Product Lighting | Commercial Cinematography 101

Why did you decide to go for this vibe? Yeah, so this is all about paying attention to your client and your brand. This brand's a little more classy, a little more old school looking, so we went with a brick background, a wooden table, and a really interesting lighting mechanism.
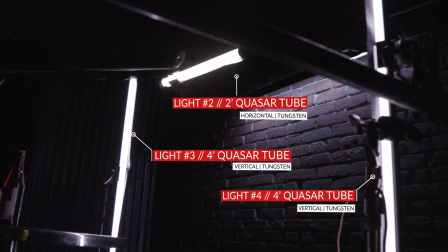So we had the same rim light, 4-foot Quasars on either side, 2-foot Quasar up top, and then also,
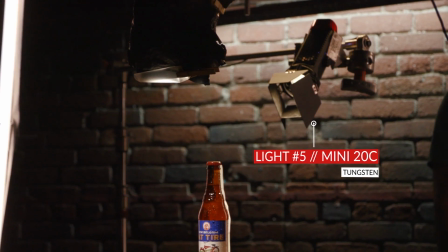of course, a 250 diffusion taped to the back and shooting a light through that to bring out the color of the beer.
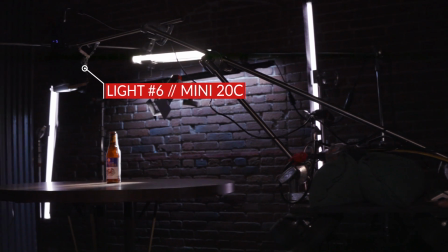We had a Mini 20 attached to a Dana Dolly, which is typically used for camera movement, but we thought we'd kind of spice it up.
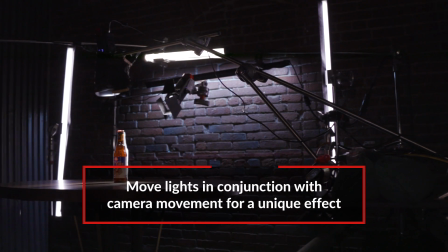Why does light have to stand still? Why can't the product stay there and light move around it, kind of like it's a spotlight almost in a fashion show?
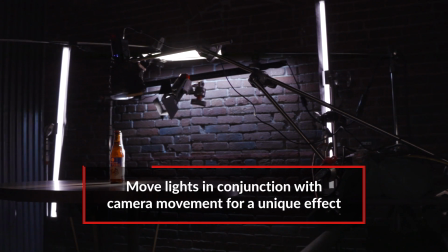It just seemed like a cool idea and it fit the branding.
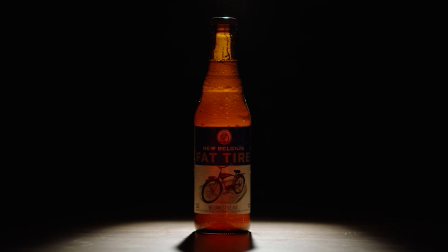I wanted the shot to start with the bottle in silhouette, but we already had a backlight illuminating the bottle,
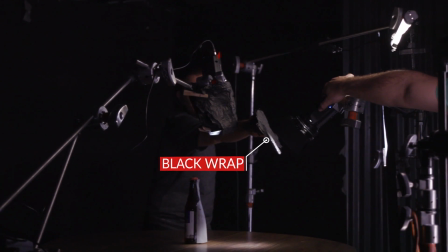so we actually blocked the backlight at the beginning of the scene, so there really was just that rim around the light.
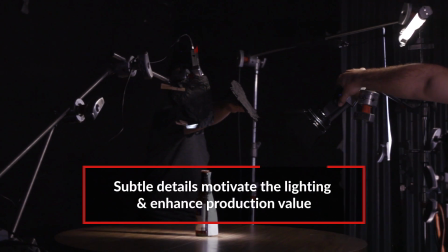And then as the key dollied into frame and illuminated the bottle, we slowly took out the flag.
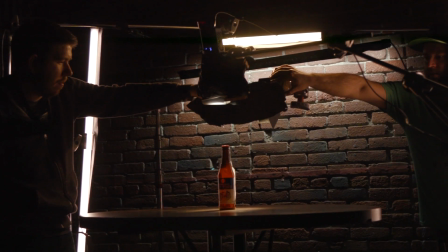So it kind of felt like the seamless transition of silhouette and dark into illumination of this beautiful product. And I really like that instead of just flicking the backlight on and off, you decided to do it at the same speed and the same way that top light was going. Yeah, it's more organic, it's more natural. You don't really notice it to the eye that so much is happening.
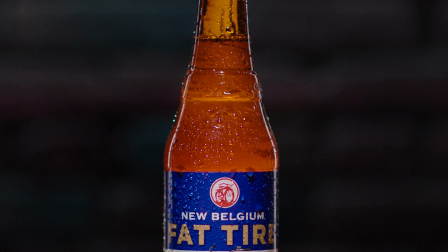You also added one more special trick with production design to help that bottle look as appealing as possible. What did you do? If you want a cold drink or cold beer, it's always essential to make the product look like it's sweating,
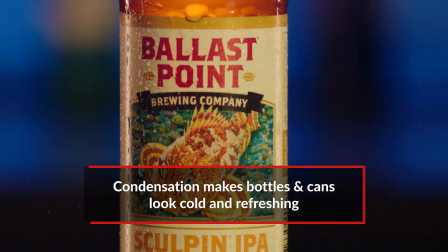like it's got condensation, like it's cold and ready to go, ready to drink. So we actually use glycerine, which you can buy at any drugstore.
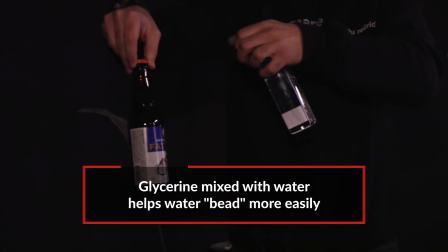It's really cheap. You mix it with water, put it in a spray bottle, and you just spray down the bottle. And that mixture actually helps the liquid bead and kind of stay. If you just did water, it kind of runs and gets really wet and doesn't really have that kind of sexy look that you want. This is a really good way to make the bottle look cold and ready to drink. And you could do that for a lot of different drinks that are supposed to be cold. So let's take a look at how you built this. Cool.
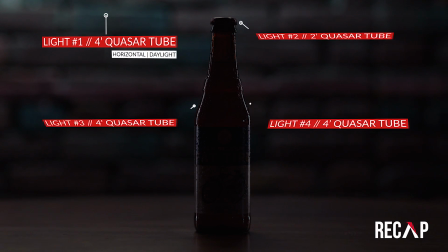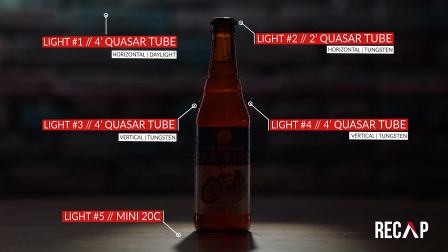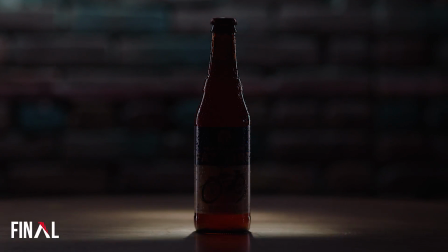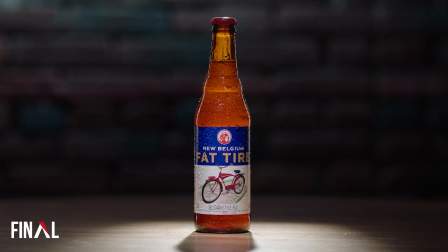So that is your 4-minute film school on product video, or at least this particular product.
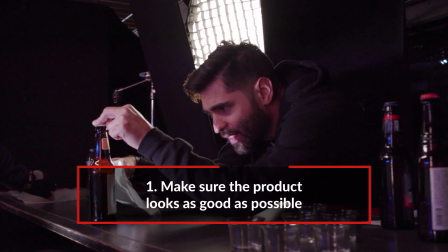Again, things to remember: take a look at the surface of the product and make sure that it is clean, it is spotless, that it's looking exactly like you want it to look.
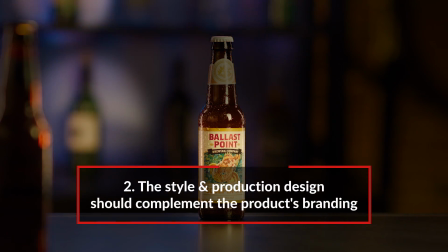And also don't forget to complement the labels and the branding of your product.
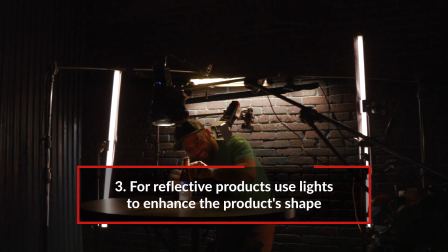And take a look at the reflections on the actual item itself and make sure that you're shaping the light to
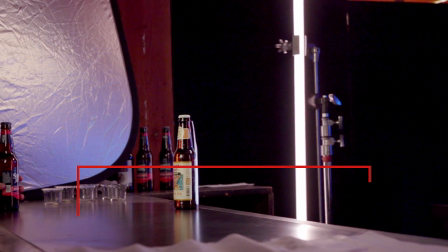complement the shape and size of the object so that your campaign is memorable. Speaking of memorable campaigns, what is your favorite product campaign and why? We want to know.
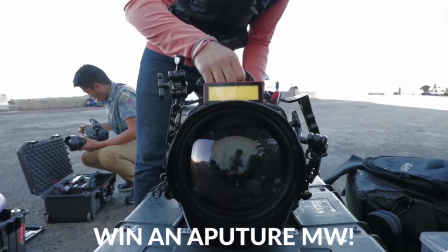Put your answer in the comments below, and the best answer will receive an Aputure MW, our waterproof underwater light.
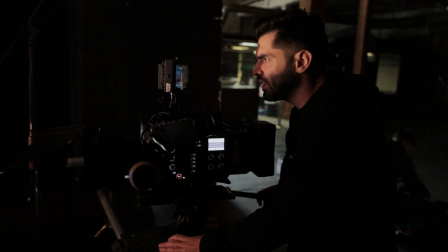I also want to give a big thanks to On the Mark Rentals. We rented their camera gear from them through ShareGrid. And I want to give a big thanks to Brent Barbano for being our guest. I'm Valentina V. See you next time.